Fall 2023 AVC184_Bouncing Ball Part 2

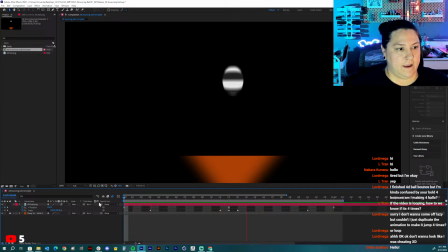It sells it that it's moving a lot faster. And then we've got this really cool looking ball with some squash and stretch here. I do want to ease some of these keyframes for the squashing and stretching. Now I'm not going to ease these ones on the end because these ones
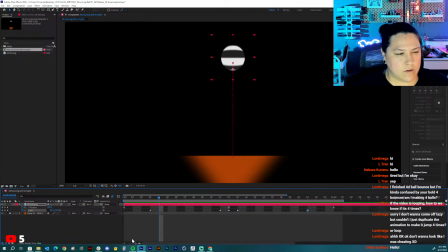should be happening quickly, or do I want to ease these ones and not these ones? Let me think about it for a second. So sometimes this is what you're going to end up doing, is just thinking about how the motion should be looking.
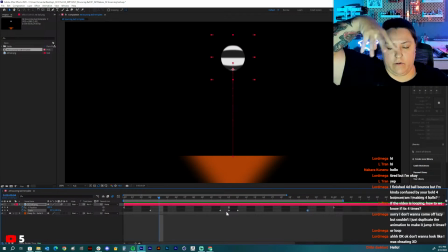And like, it's okay to walk yourself through it, right? So the ball's falling to the ground. Gravity is pulling the ball, and it's being affected by acceleration, and that gravity and that velocity is starting to stretch that ball out. So I feel like it would actually start off slow and then move into quickly.
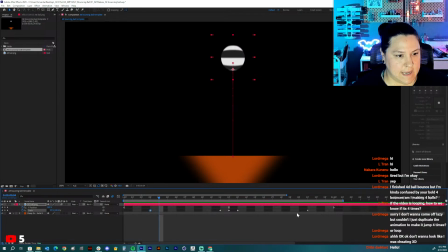So I'm going to, I think I'm going to ease the end keyframes here of the squashing and stretching. So I'm going to select both of those. The first the first scale keyframe, right?
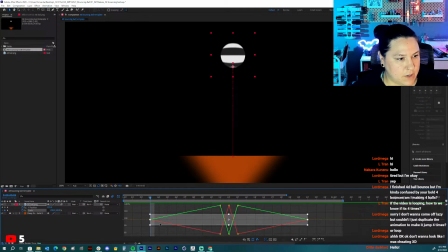And the last scale for keyframe. And I'm going to go into my graph, and I am just going to hit easy ease on that. And then I'm just going to kind of drag. I'm going to go, oh, didn't want to do that.
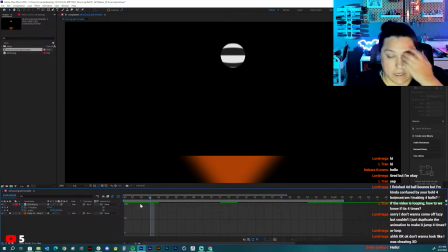Let's click back on that. If that ever happens, and you guys, it like kind of makes the thing go away, the graph go away, just click on whatever property that you're working with, and you can see the lines again.
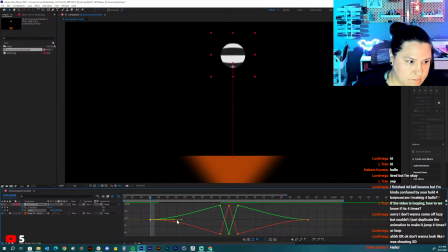So I'm going to select those. I'm going to drag those kind of in like this, holding down Shift. And do the same here. Drag these in, holding down Shift. And then I'm going to play this.
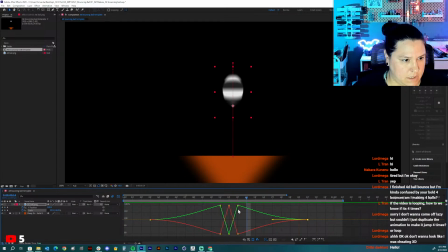Yeah, that looks really neat. You could also... So right here, it's starting to squash down to the furthest squash, where we'll turn off the motion blur real quick so we can just kind of see what's happening.
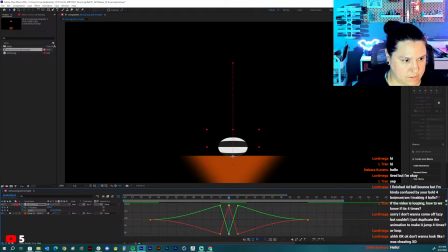I'm going to select these two, and I am going to ease the two middle ones. And I'm going to just kind of drag, holding down Shift, dragging these layers out a little bit.
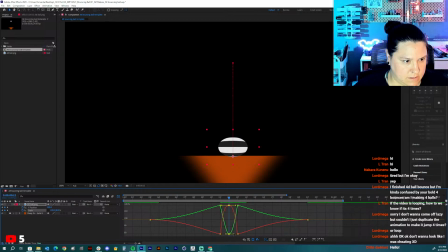So they're just slightly more exaggerated. These curves, right? Which means it's going to quickly go into that flattened look. It's going to quickly move into it rather than slowly, right? Because the graph, the view of the graph is opposite.
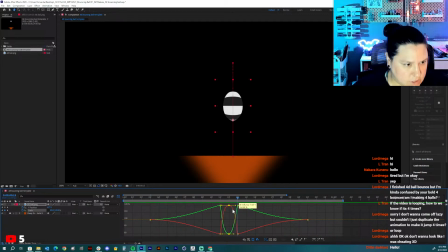I actually don't like that. So when, let me go back to, I am going to spread out my keyframes. I'm going to drag this one here and this one here, and then just kind of see
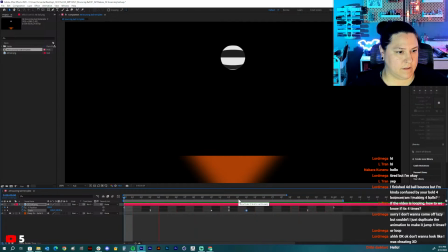if I like the way that looks. Oh, yeah, I don't mind that because it hits and it starts to...
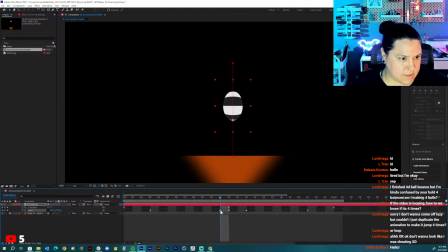I don't want that, actually, because I don't want it to squash before it hits the ground. So I'm just going to put those back. I'm going to play this. It's not bad. I'm going to go ahead and add that motion blur back in. So I'm going to turn that back on.
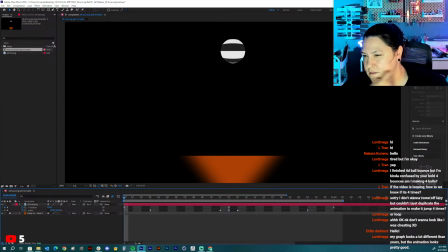Questions? My graph looks a lot different than yours, but the animation looks good.